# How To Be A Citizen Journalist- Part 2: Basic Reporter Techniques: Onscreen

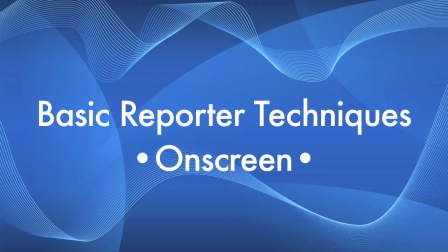0:00 Now that you know the basics about filming video, you're ready to learn how to apply these techniques to filming for news.
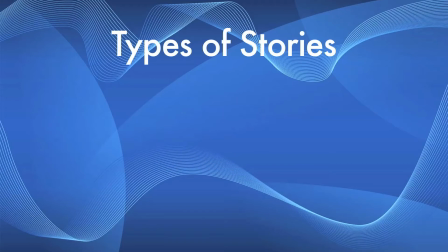0:07 There are three main types of video stories that a newsroom produces: a VO,
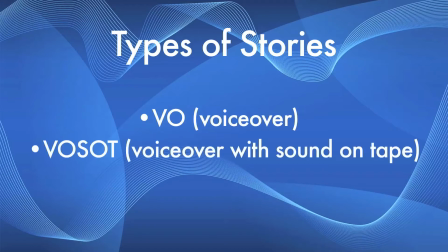0:11 short for a voiceover, a VOSOT, short for a voiceover with sound on tape, and a package. Let's take a look at each of these in more detail. VOs, or voiceovers, are relatively simple.
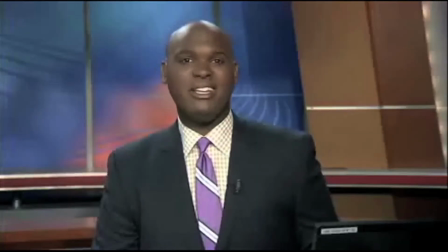0:23 They're roughly 30 seconds in length. They consist of a news anchor or reporter reading the story over clips of B-roll from the scene.
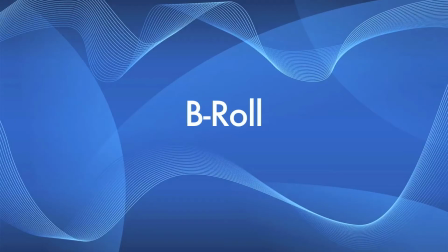0:30 But what is B-roll? B-roll is supplementary footage that provides contextual information about your story.
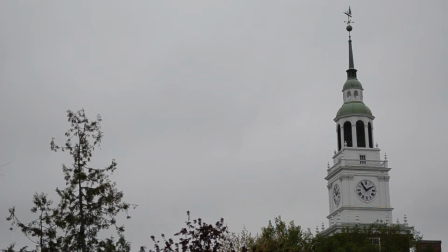0:37 The footage is typically played over a narration by the reporter, which is in turn broken up by clips from interviews.
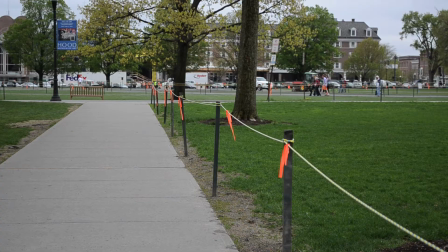0:45 B-roll gives the viewer something to look at other than talking heads, and allows them to gain more insight into the details on your story through visual clues.
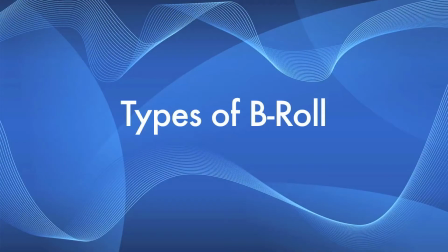0:54 So what sort of B-roll should you be filming? To begin with, you should film some shots of the locations where the event you're reporting on took place in order to orient the viewer.
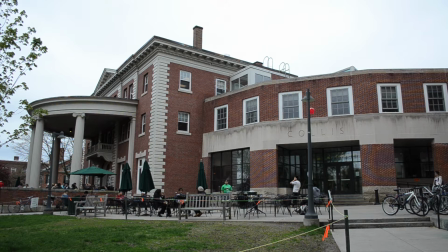1:05 This type of shot is called an establishing shot. It is generally a long shot or an extreme long shot of an important landmark or view of the scene.
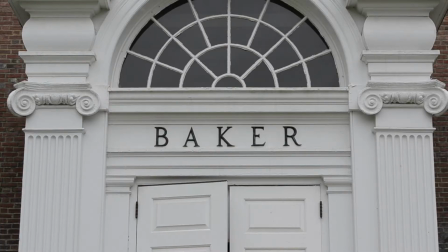1:13 The long shot can be supplemented by close-ups of the scene, which give a better view of important details or noticeable features.
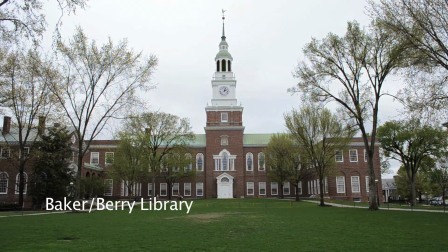1:21 Be sure to add some sort of lower third that tells the viewer what the location is.
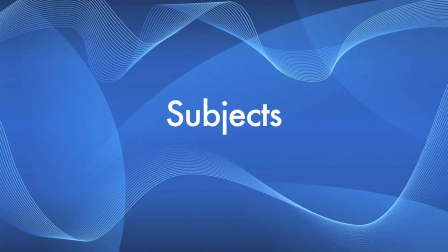1:26 You'll also want to shoot important subjects that relate to your story.
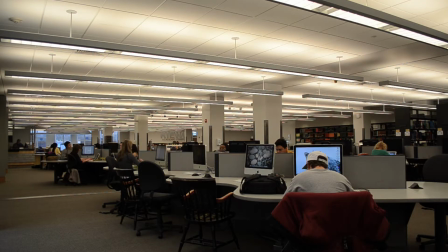1:30 Subjects can be people, animals, buildings, pretty much anything you can think of that relates to your story.
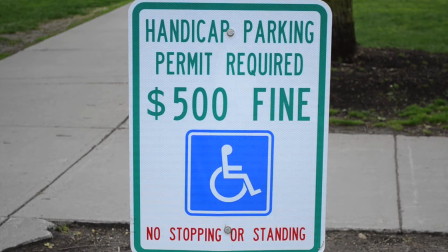1:36 They will vary depending on what your story is about.
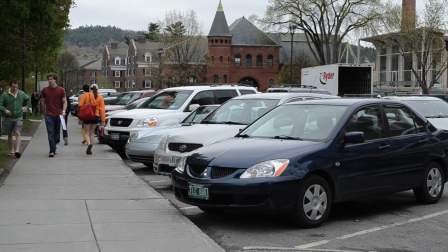1:39 For example, if you're shooting a story about traffic, you might want to get some shots of parked cars, cars driving, or cars stopping at an intersection.
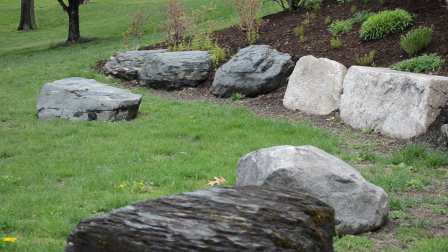1:47 If you were doing a story on the coming of spring, you might want to get some shots of blooming trees or people relaxing outdoors.
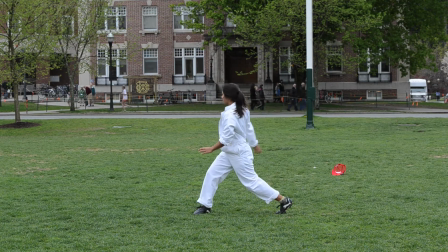1:54 The shots depend on the story that you're planning on telling.
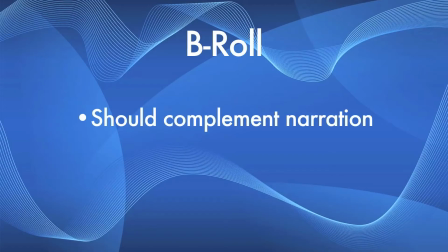1:58 Ideally, they should serve as a visual companion to the narration, while still providing some sort of new information or insight. VOSOTs, or voiceover sound on tape, are the next step up from VOs.
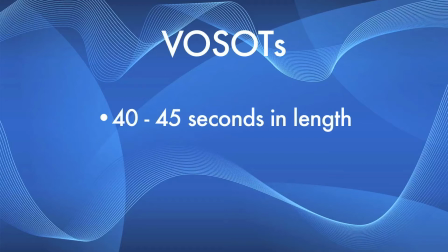2:10 They are 40 to 45 seconds long and are similar to the VOs in that they are primarily comprised of B-roll with a story narrated by an anchor or a reporter.
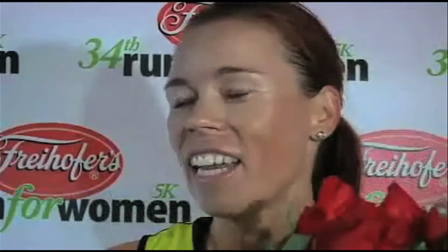2:19 However, VOSOTs also include a 10 to 15 second interview clip somewhere within the story.
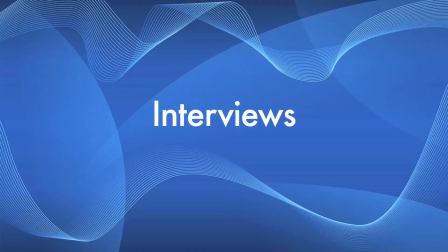2:27 Interviews are exactly what they sound like: one-on-one conversations.
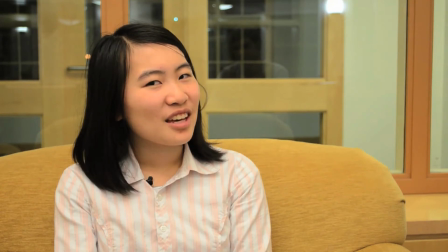2:31 Interviews contribute to the overall story because they provide sound bites from people who have some connection to the event you're covering, which gives your story some validity.
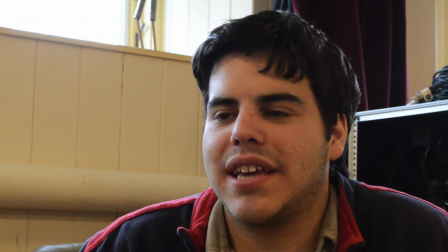2:40 Interview sound bites also break up the reporter's narration, preventing it from becoming monotonous.
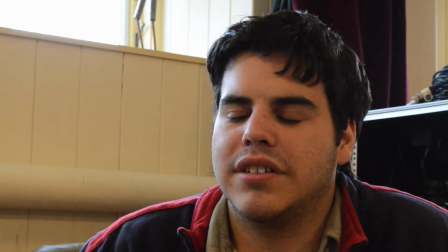2:46 It was I was chasing after my dog. I was trying to, because she normally chases after cars, and a lot of times I try to get her to stop.
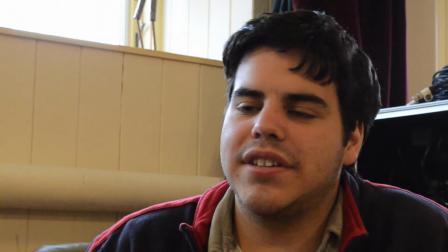2:55 Often, reporters will write stories around key sound bites from these interviews.
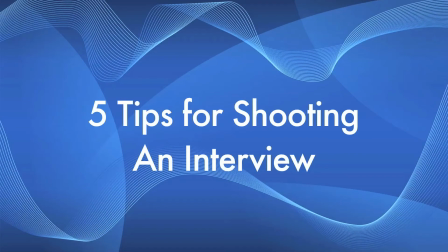2:59 There are 5 important things that you should keep in mind on how to properly shoot an interview.
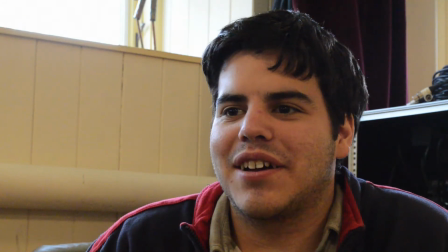3:05 When framing your interviewee, focus the frame around their head, or their head in the uppermost part of their torso.
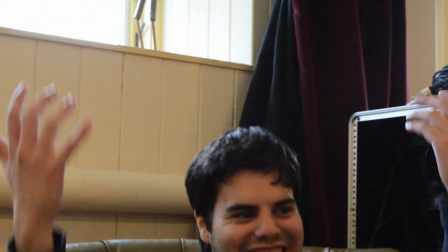3:12 Keep their head on the side of the frame opposite the direction they're facing.
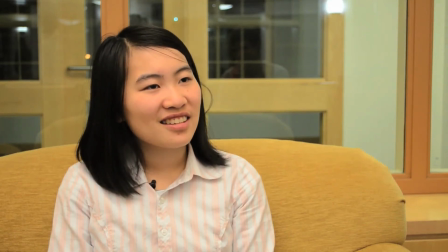3:16 If you're filming multiple interviews for the same package, try to have different interviewees face in different directions to mix up your shots.
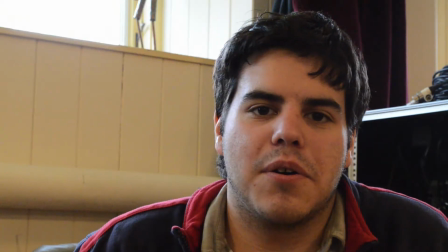3:24 When filming an interview, you don't want the interviewee to look directly into the camera. Viewers will think he is directly addressing them instead of conducting an interview.
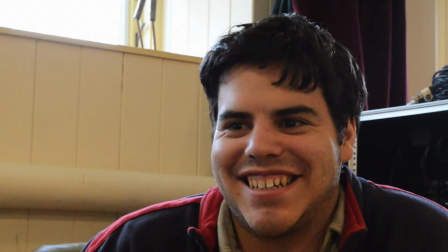3:33 Instead, move 30 degrees to the right or the left of the camera, causing the interviewee to look slightly off screen.
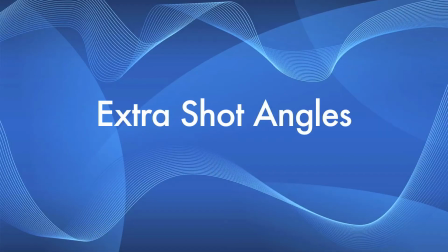3:40 After you shoot your interview, you can shoot some shots from additional angles to round out your interview footage.
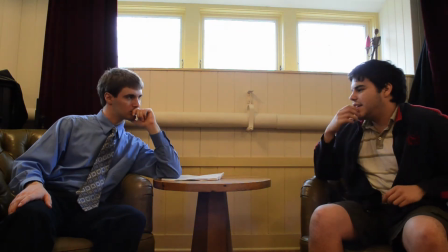3:46 One type of shot that you might want to include is a 2-shot of you interviewing the person.
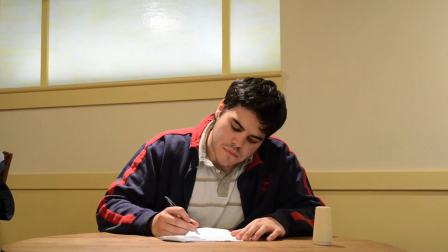3:51 This can be useful to lead into the interview. Another type of shot you can do is a shot of the interviewee doing some sort of task in front of the camera.
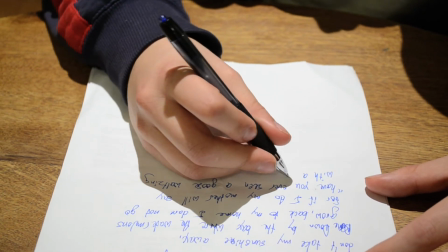3:59 This can be specific to the position that they hold if it's relevant to the story.
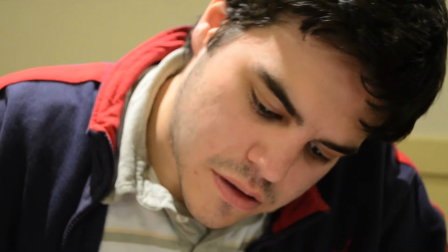4:03 For example, if you were interviewing a writer, you could possibly get some shots of him working on his latest book.
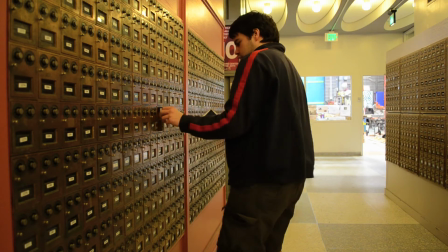4:09 A regular person could be checking the mail or looking through a photo album.
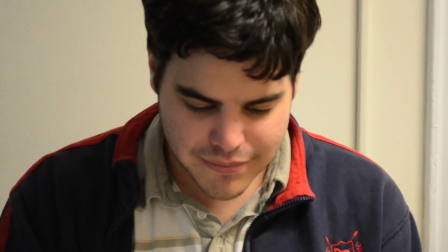4:15 Note that you don't need to do this for every interviewee, but it's recommended for ones who are very important to the story.
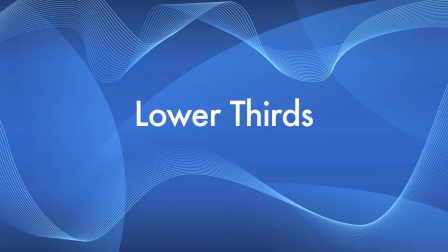4:21 When people are watching your interview, they generally want to know who it is that's talking and why.
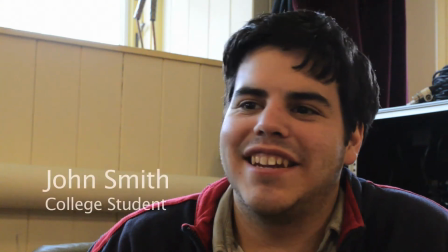4:27 This is why it's important to put lower thirds over your interview footage to help inform viewers.
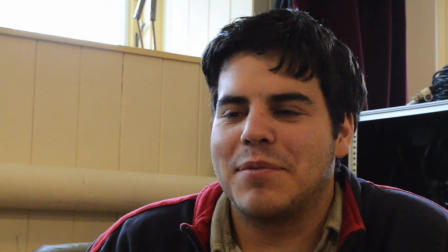4:32 Lower thirds provide the name and occupation of the interviewee and typically fit into the lower third of the screen.
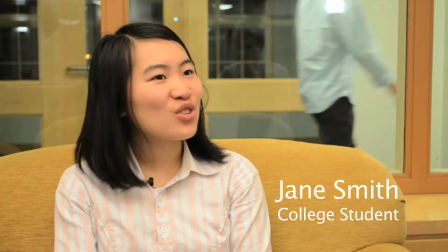4:38 Add these titles in post-production, and remember that you only need to have them up for a few seconds the first time that you introduce the interviewee.
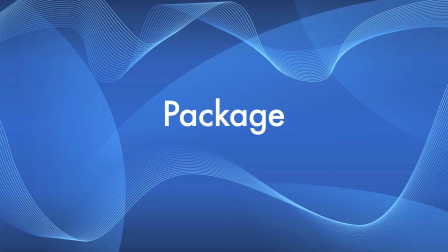4:46 VOs and VOSOTs are important in professional news, but the type of story that we'll be focusing on is the package, which is often better suited for individual reporters. A package is a self-contained video news report that usually runs about 1.5 minutes in length.
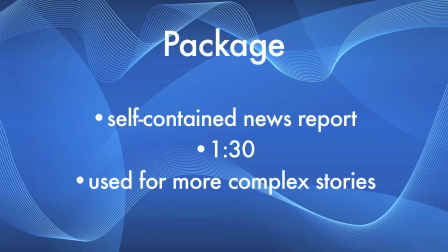5:01 It is generally used for more complicated stories or stories with multiple interviews, as opposed to shorter stories that have some interaction with anchors.
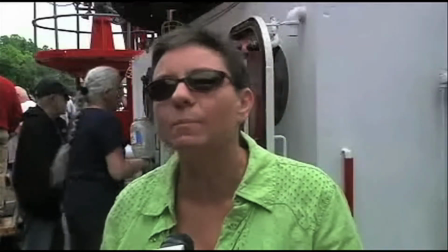5:09 Reporters can use the package format to tell a story about events using various types of shots.
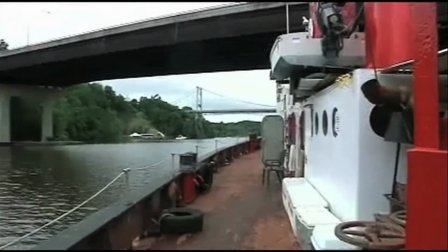5:15 In addition to B-roll and interviews, packages typically contain a stand-up.
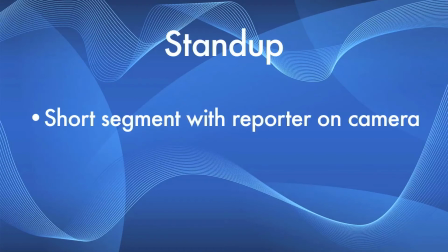5:19 A stand-up is a short segment in which the reporter goes on camera to tell a piece of the story.
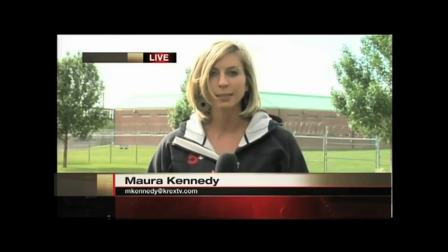5:24 The stand-up can be important for a number of reasons. One is that it's often used in segments to transition viewers from one angle of the story to another.
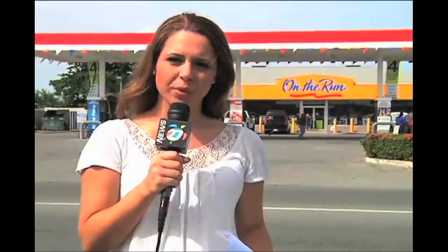5:33 For example, if you're covering a story about a controversial new law, you might initially focus on the details of the law and the lawmaker's perspective,
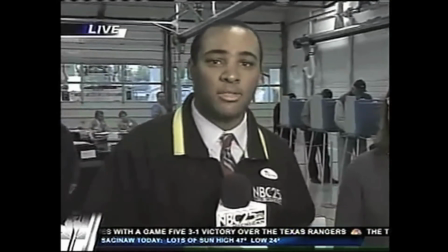5:41 then use a stand-up to refocus on the reaction of people who disagree.
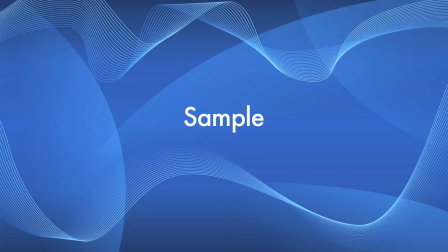5:45 A sample stand-up about college students working on a project for Haiti might go something like this.
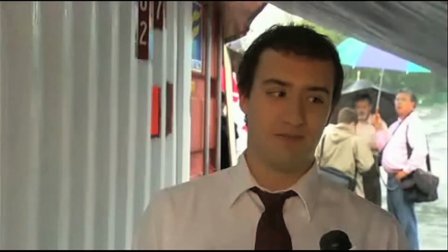5:51 Over time, it's become a labor of love, and I'm really excited with how it's turned out.
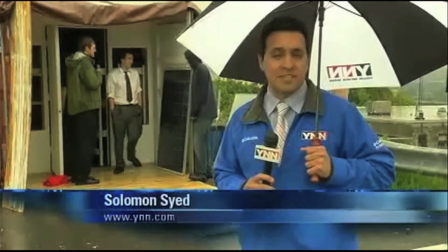5:55 There's no denying this structure is a testament to the students' intelligence, but they say there's nothing better than using their brains and brawn to help others.
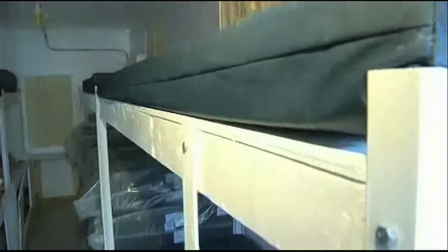6:04 It's really become something special, and looking at this project from the beginning, full swing to this, it's really been something else.
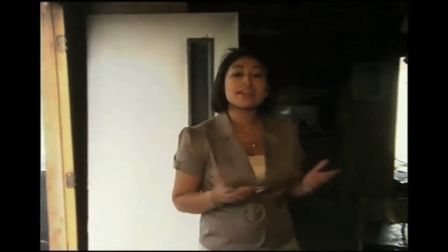6:10 Depending on the situation, it can also allow reporters to remove some of the distance of the story from the viewers.
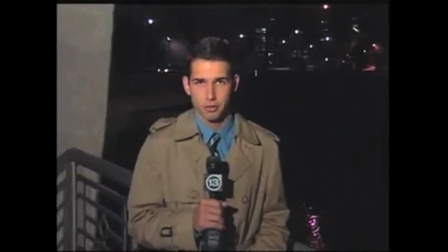6:16 Seeing the reporter in the middle of an event can make it seem more real.
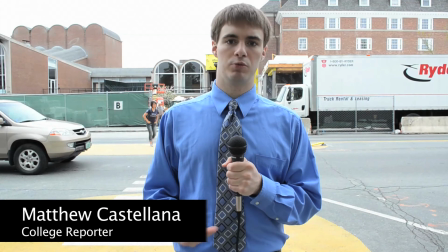6:21 Finally, a stand-up is useful because it can serve as a signature on your work, especially if you add a lower third to tell viewers who you are.
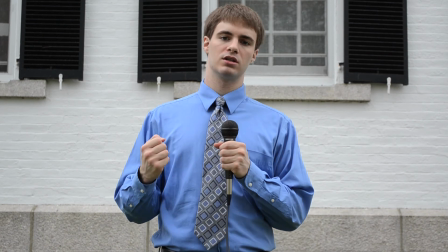6:28 Placing yourself in the report connects you with your work and gives the sense that you're committed to the story.
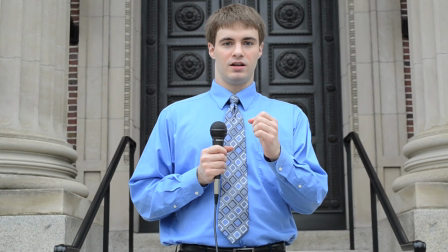6:33 It also allows you to get your face out there and make yourself known as a reporter. Connecting with your viewers is important if you want them to watch your work in the future.
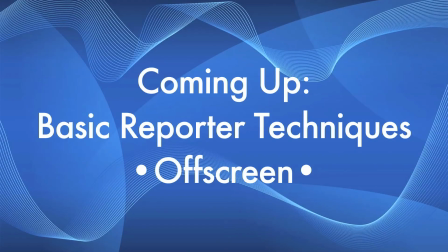6:42 In the next video, we'll take a look at some more techniques for reporters that go beyond camera work. We'll show you the basics of how to find, plan, and report on a story.